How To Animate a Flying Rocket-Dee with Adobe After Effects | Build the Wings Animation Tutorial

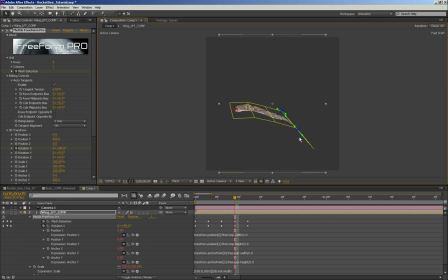8:24 Pull that down even further. Oops, I grabbed the wrong one there. Whoa, dangerous. Okay, grab those two. Shift, pull. There we go. I really want a nice slope on this.
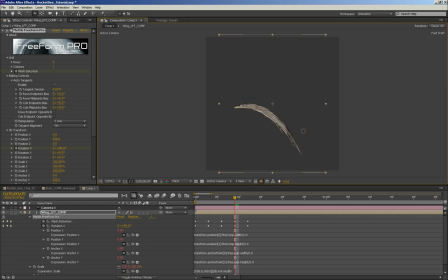8:44 Pull that down. Awesome. Okay, so now I'm going to do the Y axis. So Y only. Because right now that wing is way stretched out into space, and I want it to come back. I want it more back like that. Holding shift.
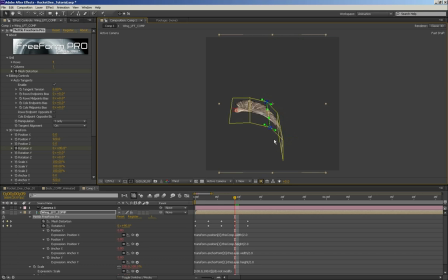9:03 And there we go. Okay, I think that wing is looking pretty good. That might be a little too extreme. Actually, this one should come in a bit. There we go. Okay.
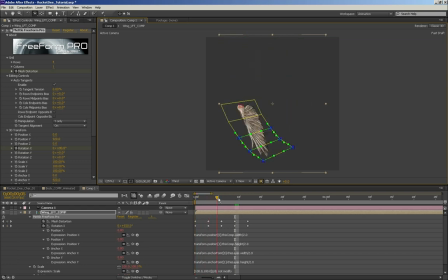9:17 Now what you'll see is as the wing flaps, hopefully this makes sense, you can see that the wing is moving a lot more realistically. So it goes down and then it comes up and it's bending properly.
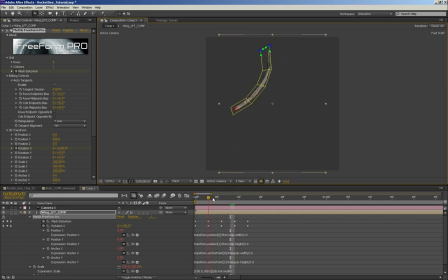9:33 So we already have a wing happening here. Now if you want to do eases, you can go on the rotation and press F9 and that will give you, oh wait, don't do it in the middle. You just want your eases on the every other frame where it actually comes this, because the wing doesn't slow down here.
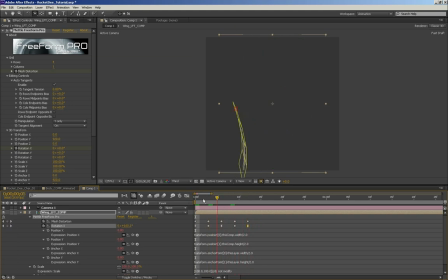9:53 It's at its fastest, and then it would slow down here. So this is, you might want your eases on the ups and downs. So let me just create the loop. And this is how I made my loop, is I actually just animated it and I just watched it over and over and I worked with it this way. Now, this is happening a bit fast. I might want to see this in more of a slow motion.
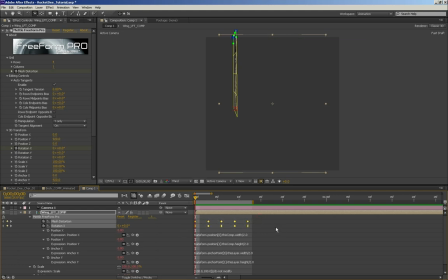10:12 So what I can do is Alt-click, select all of these keyframes, hold down Alt, and then drag this out. I might drag this out to a full second, okay? And then what I need to do is I just need to realign a couple of the frames and make sure they fit properly. Let's go to a minute or second five.
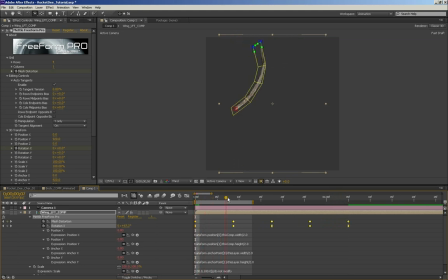10:30 We have there, we'll put that at 9 seconds. So naturally this should be at 18.
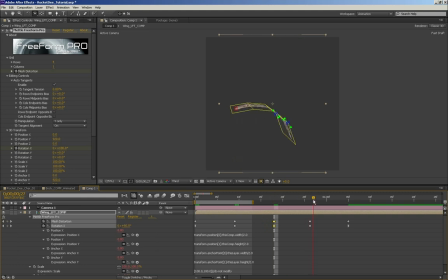10:42 There we go. Sometimes you have to realign them because I don't want all my key, because you can actually work in between keyframes in After Effects and that can be a little bit crazy. After 18, so it should be 26. There we go, we should be here. And then 8 after that is 34, I believe.
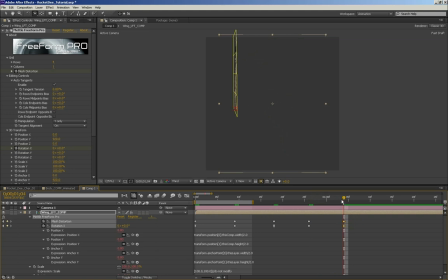11:00 So 104. There we go. Okay, so that'll slow the wing down. So now we can watch that in a little bit more of a manageable speed. There, we're getting a nice bend and fold in that wing there. Actually, I think that's quite nice.
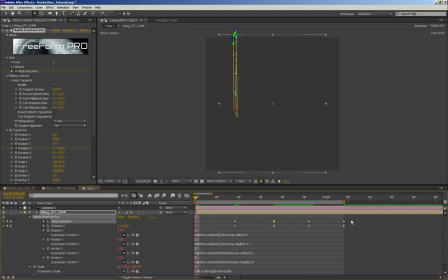11:18 You could, if you want, you do your eases on this as well. So you could do an ease there and just see how that changes things. The other thing you can do, which I usually save till a little bit later, is you offset these a little bit.
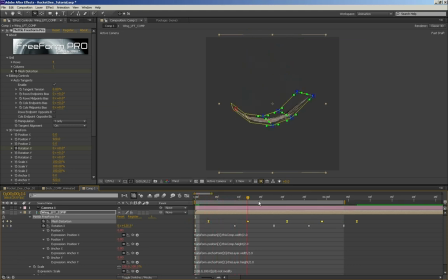11:34 So as the wing is coming down, actually I offset it the wrong way. You want to offset a few frames over this way. I don't know how many, it's really up to you to experiment. But what you can do with that is it actually gives more of a rubberiness to the wing.
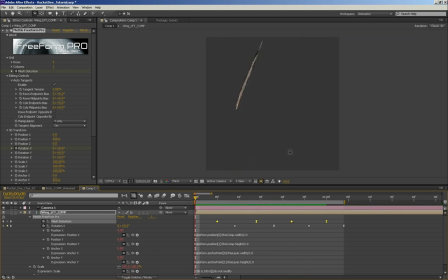So depending on how much you offset that, what it'll do is the wing will look weaker and or more rubbery. So a bird's wing actually has quite a bit of bone in it, and the feathers are actually quite stiff.
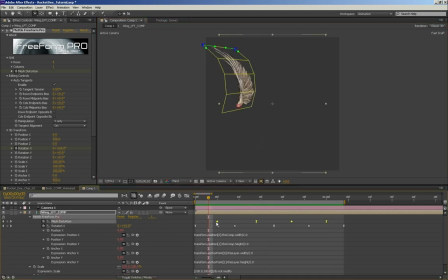12:11 So it probably wouldn't be that rubbery. So I might just offset it a couple of frames. Now you want to be careful with how you offset things because you're going to need to loop all this stuff and make it manageable. So you really want to be mindful of that. And I'll explain that to you in a second.
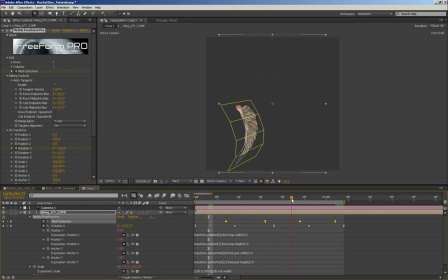12:31 So there we go. We're coming up. I think that's pretty good.
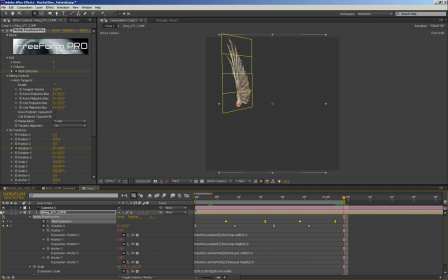12:35 So that is one flap. So what I'll do is I'm going to stick a keyframe here and stick a keyframe here. And then that keyframe over here, I can just remove it. And I just jump back to that frame. So now I have this contained flap cycle, okay? Which can then be duplicated relatively easily.
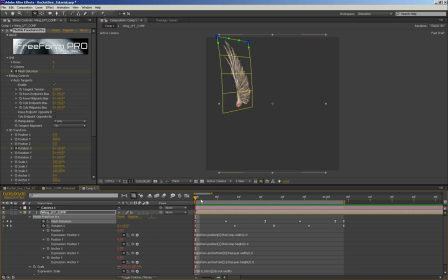12:55 Okay, so right now we have a pretty sweet looking wing already. The other thing about a wing is it doesn't just flap up and down with a bird.
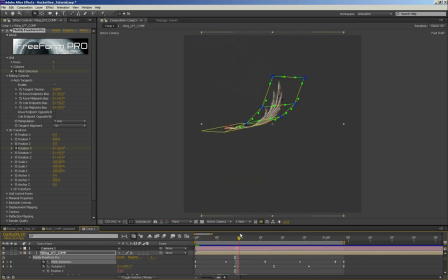13:03 This would probably be more of a slow flying bird. But with actual birds, there's a little bit more direction happening. So there's one more level of rotation, and it's actually on the, it probably would be on the, I think the Z axis. I think it's the Z. So I'm just going to check here.
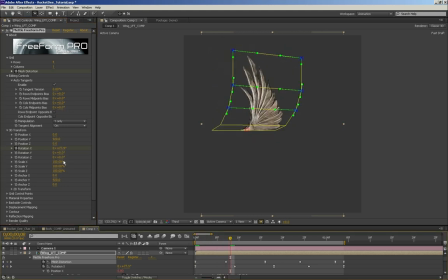13:23 Just trying to figure this out. And again, you really have to watch some birds in slow motion because it will help you understand what actually happens, because this may look right to your brain, but we're actually missing some very key rotations that actually happen with a bird, an actual flying bird.
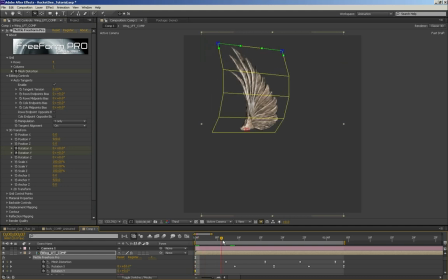13:41 But we did get a nice up and down movement there, and you could stop there depending on the nature of your project. Okay. Actual birds, when they're flying, at least the chickadee that I was watching, is when they bring their wing down initially, there's a little bit of a rotation right here at this point.
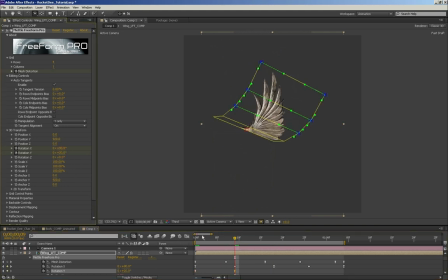13:58 There's a rotation this way, which is creating some lift, okay? And then the rotation turns back to zero here. Well, it doesn't have to turn back to zero, but I put it back to zero. And then when it comes up again,
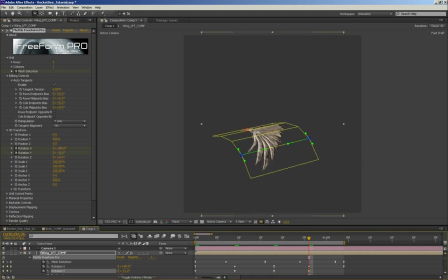14:16 can't remember exactly the rotation, but I put it this way a little bit. It goes down and then it's pulling up, trying to reduce the drag on when the wing is actually coming up. And you can see I didn't set a zero frame, so I'm just selecting this frame, copying and pasting it. Okay, now I have a lot of little ease-ins and ease-outs, which is appropriate for this.
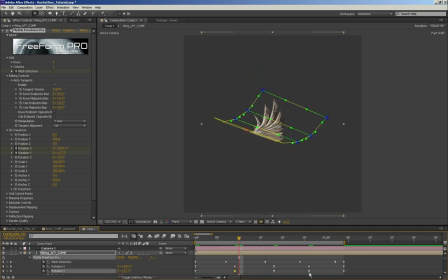14:36 Actually, and if you want to get rid of those, you can just click the frame and press Control. So it comes down and then up. And then the other thing that happens is when the wing's coming up, it doesn't keep its wing fully out like this, because that creates a tremendous amount of drag, which would actually push the bird down.
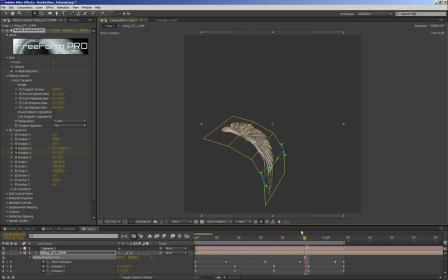14:55 So there's actually something really interesting that happens with the bird's wing, is it collapses in more. So let's actually go in here and fix that. Okay.
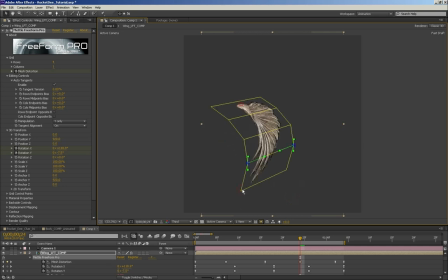So I'm just going to take this again, and we'll do the Z. Oops, I think we want to do Y here.
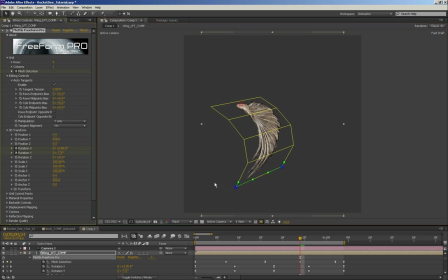15:25 So we're going to bring in the Y and fold this wing in more. And I'm just doing it, making sure that I'm doing it on my mesh distortion keyframes, because I don't want to be adding new keyframes at this point. I try to work with as few keyframes as possible in the very beginning.
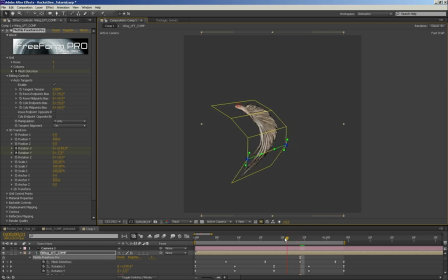15:39 It just makes it easier for me. I'm not a particularly good animator, so if I have too many keyframes, it really messes me up. Okay, and then the other thing that happens is birds tend to fold the wing up a little bit, like fold it together. So on this, when the wing is actually coming up, so you can see from the front, it's folded nicely.
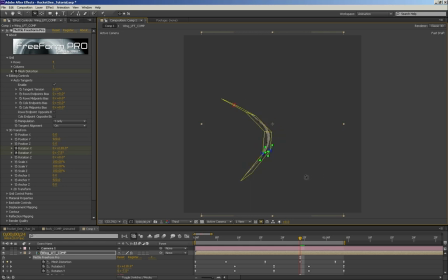15:57 That's great. But the thing that's not, you know what we could do? Maybe we should, actually I want to bring this in a little bit. I'm going to select all of these guys. If you press Control and Shift together, you can create a selection box like that.
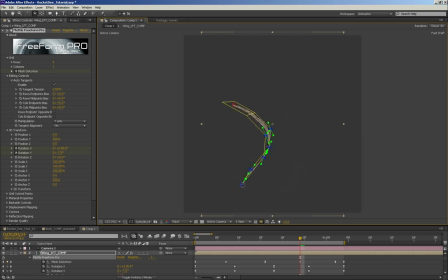16:10 So that speeds things up a little bit. And then I'm going to hold Shift down. I'm going to bring the whole wing in a little bit. There we go. So now the wing is folding up nicely and coming in,
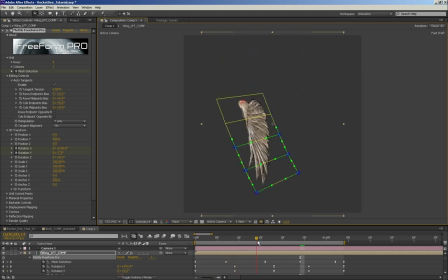16:24 and there's really going to be a full wing coming down and then a nicely folded up wing coming up to create less drag. So the other thing that happens is on this fold up here, the wing actually folds back a little bit. So I'm just going to try to position this camera a bit better. Kind of tumbled weird moment.
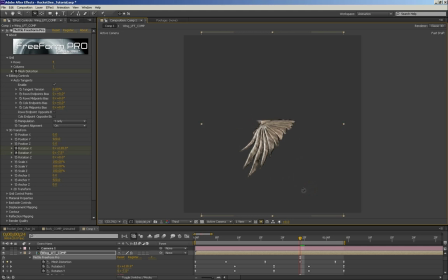16:43 I want this sort of straight. There we go.